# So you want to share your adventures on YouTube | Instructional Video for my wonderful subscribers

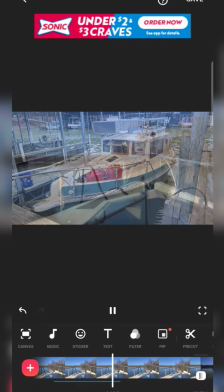And if you want a covered slip, it's $300.
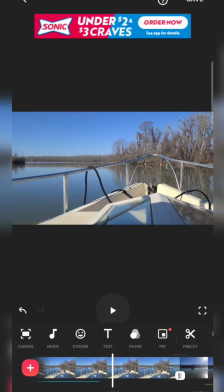Okay, so you notice that a picture faded in and out.
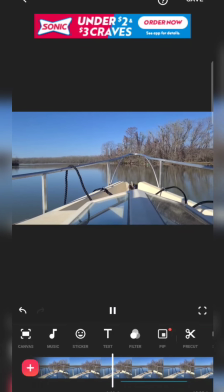Let's just watch that one more time.
Rented that slip, guys, for $95 for a month.
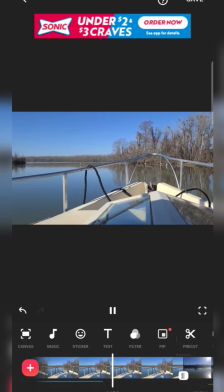And if you want a covered slip, it's $300.
This is probably one of the most
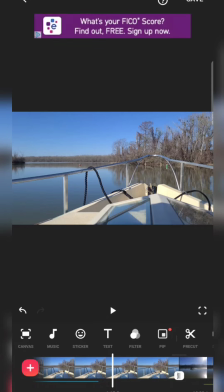valuable tools that you can learn to use in this editing app that will give your video quality. Let me explain. So up here in the toolbar is PIP. Now, I don't know what that stands for. I call it picture inside picture. Maybe that's what it stands for. Kind of makes sense.
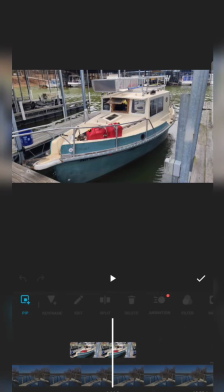I'm going to click on it, and you'll see that up on the up on the lines now, top line, is our picture inside picture. Now I'm going to click on that so it knows.
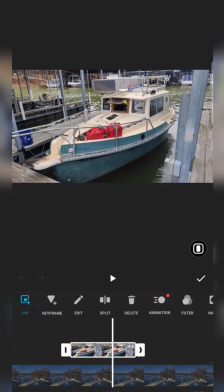See, you can't, whatever part of the video you are editing and working on, it's always going to highlight it like that. Okay, so you have to kind of keep that in mind. It'll come in time. You'll be able to do that just without even thinking about it.
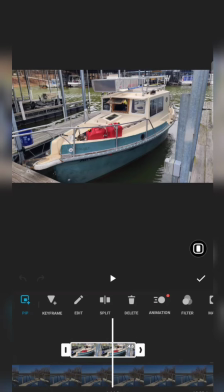But just initially, you might get a little, you know, turned around because you want to be working on a scene. You want to be working on text. And you're like, you have to just take your time because the program only can do one thing at a time. So in this case, it's highlighting the picture inside picture.
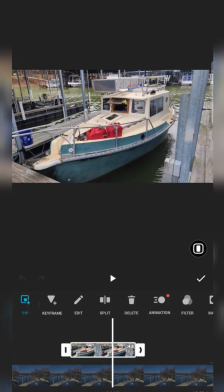Now, in this, you can drag these arrows.
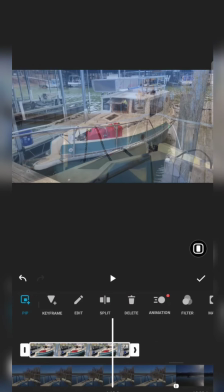I could make it stay, that picture stay inside the scene.
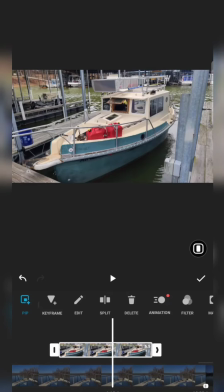I call it like overriding the main scene, you know, as short or as long as I want, right? I usually try to follow what I'm saying in the scene to, you know, if I'm talking about the slip,
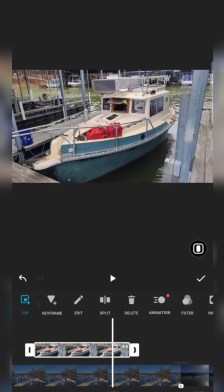for example, in the scene, then I want it to go as long as, you know, keep in mind that a viewer needs to have enough time to know what you're talking about. So, you know, if I only put this on the screen for, you know, 2 seconds, they might miss it.
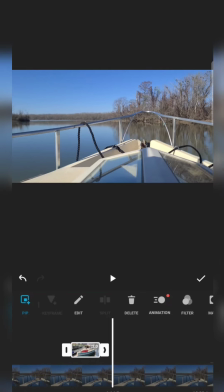It's just going to pop up for a second. It's going to go away. They're like, what just happened? You know, usually just as a rough rule, 5 seconds is good.
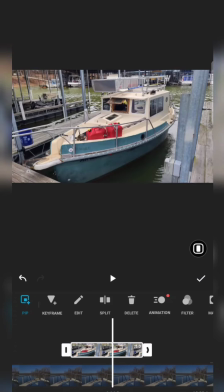It's not too long, but it's long enough to kind of tell the viewer that you want them to pay attention to something else other than what's happening on the main screen, if that makes sense. Now, just like text, picture inside picture has
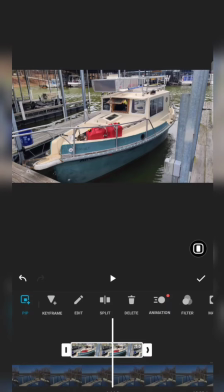fade-ins and fade-outs, which give you quality. I just call it quality. So I'm going to press on this animation here,
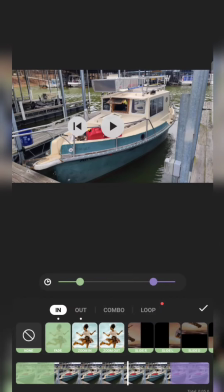and it's going to give me these different options on
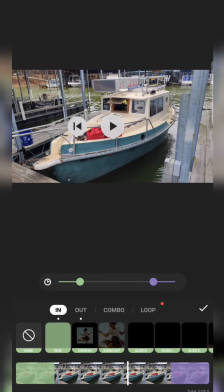how I want it to fade in and out of the scenes. So I always just go with the basics.
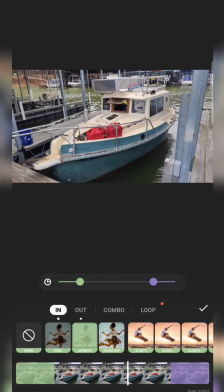I like the fade. You notice that I push fade, but you can also have $95. You can also have a combo.
$95. You could have $95.
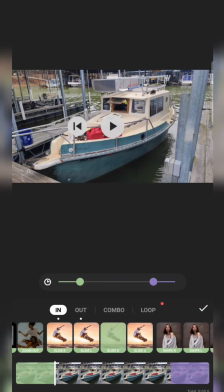$95.
You'll get sick of your own voice when you're making videos, trust me.
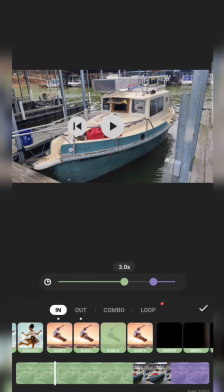You can also change the length of a fade in.
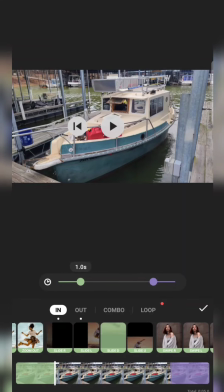I usually just go with the one that $95. You know, the program kind of judges the best length of fade in and fade out based on the length of the picture inside picture scene.
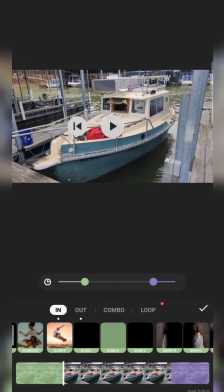And I just trust that. Occasionally I have messed around with it just because for some, you know, strange reason,
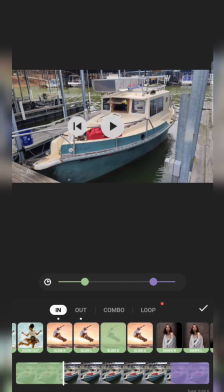but typically you can just kind of trust they're going to give you the proper fade in and fade out length depending on your scene.